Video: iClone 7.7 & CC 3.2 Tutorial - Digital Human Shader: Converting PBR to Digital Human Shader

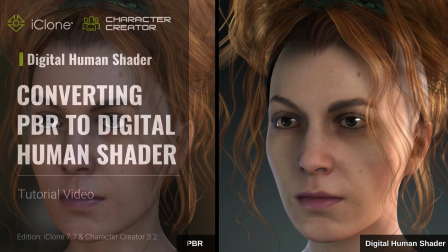0:00 Hey everybody, in this video I'll talk about turning your character from PBR based shaders to the all new digital human shader system.
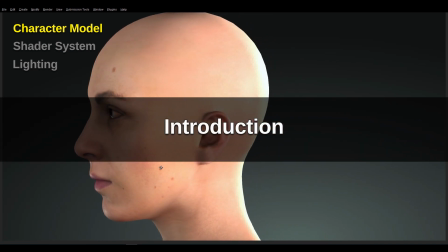0:09 Our goal is to make the character appear more lifelike, and there are three areas we must tackle to make this happen.
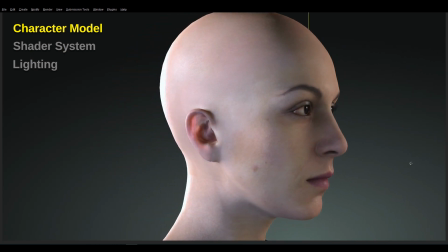0:16 The first is the character model, which we use 3D scans of digitized real life subjects.
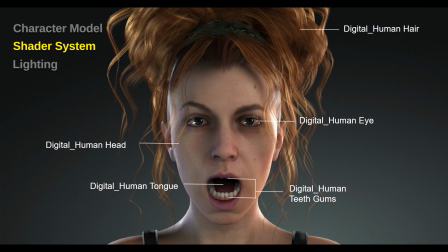0:22 The second is the shader system. With the new digital human shader, we can add subsurface scattering effects and strengthen legacy texture maps, as well as providing specialized shaders for different parts of the body. The third is the lighting.
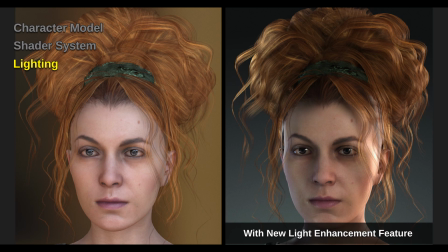0:38 For this, we have added some additional parameters to the existing light props, which can soften light emission and create a physical presence in the reflections of a character's eyes.
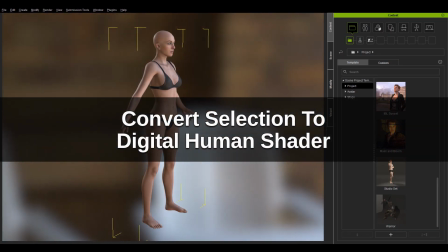0:50 So how can we quickly convert to the digital human shader system?
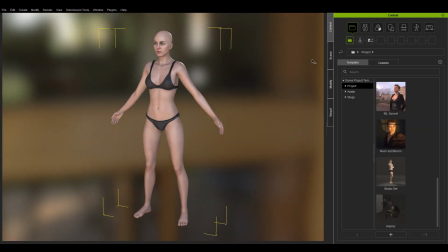0:55 In this current scene, we have a scanned character with PBR materials applied.
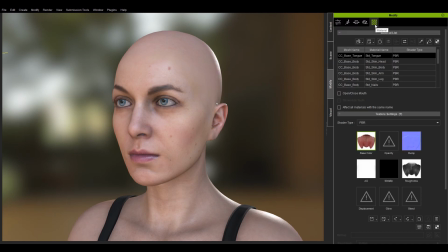1:15 Select the character and click on the Convert Object Shader button under the material list. In the drop-down menu, select the Digital Human Shader and click on the Convert button. You can see that the corresponding materials have all been converted to the likes of Digital Human Head Skin,
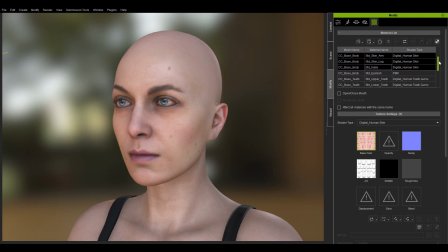Teeth Gums, and Eye Material.
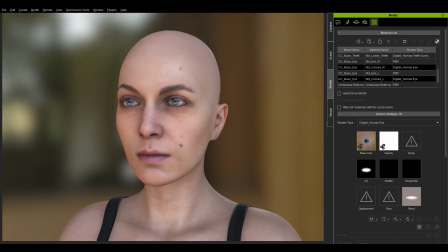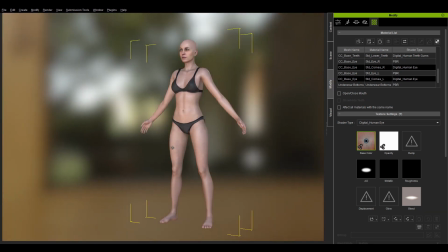1:53 However, this step alone is not enough to make the character look more realistic.
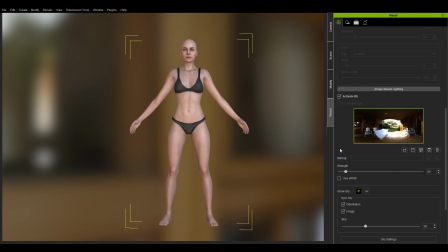2:02 Let's look at the visual settings, and you'll notice that the scene is mainly lit with image-based lighting with the intensity of 80.
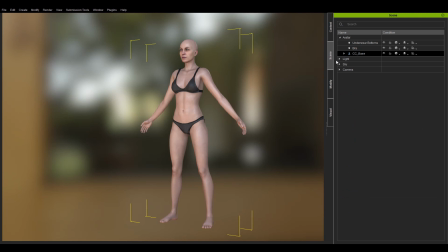2:10 There are also backlighting in the form of a spotlight, but it does not possess a shape. Under Content Stage, we have provided some new items with the prefix of DH,
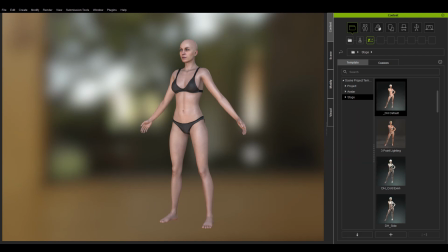2:29 which stands for Digital Human, and some of the legacy content have been updated as well.
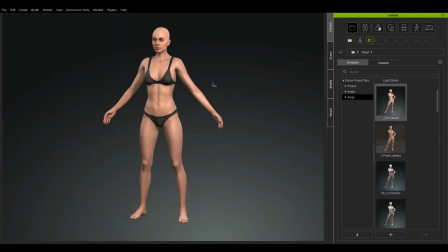2:41 By applying the DH default light group, the character becomes more lifelike. This scene also has image-based lighting. However, it does not assume the role of the primary light source. You can even see that the intensity of this IBL is rather low at 10.
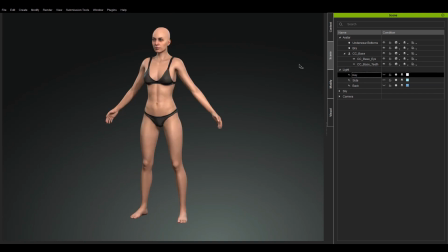3:00 Let's take a look at the lights in the scene manager. Expand the light section and notice that there are three lights in the scene.
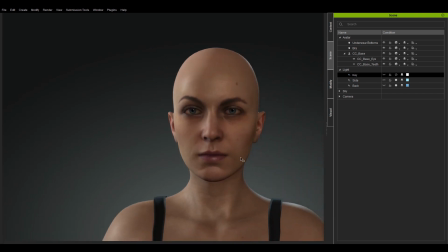3:08 The key light is our main light source,
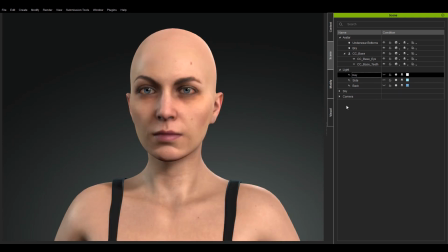3:11 and its presence is evident in the reflection of the character's eyes, making them more vivid.
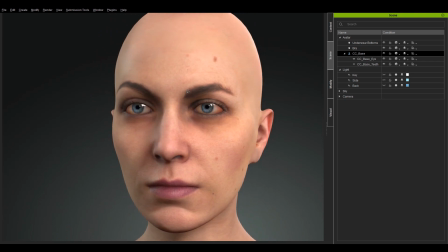This is possible because the light has taken on a tube shape. We can even adjust some parameters to change aspects of the eye's reflection spots.
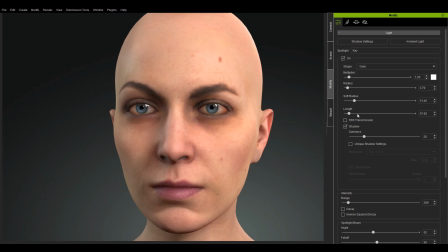The side light is responsible for enhancing the silhouette of the character by strengthening the highlights from an angle.
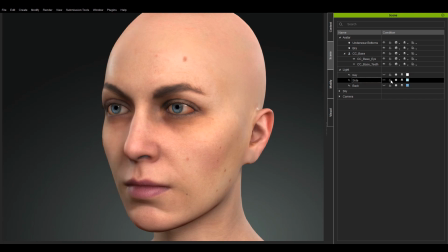3:50 This has the effect of exaggerating the details of the shader.
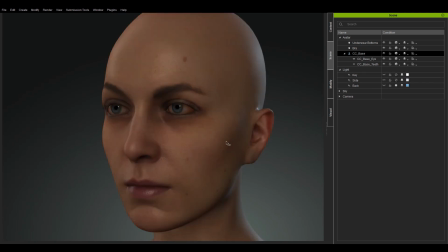3:54 The backlight is used to observe the light transmission effect through the character's body.
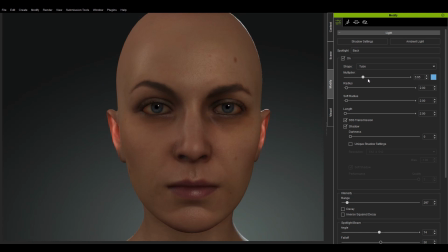3:59 The transmission effect is related to the intensity of the light, shadows, and the subscattering effect.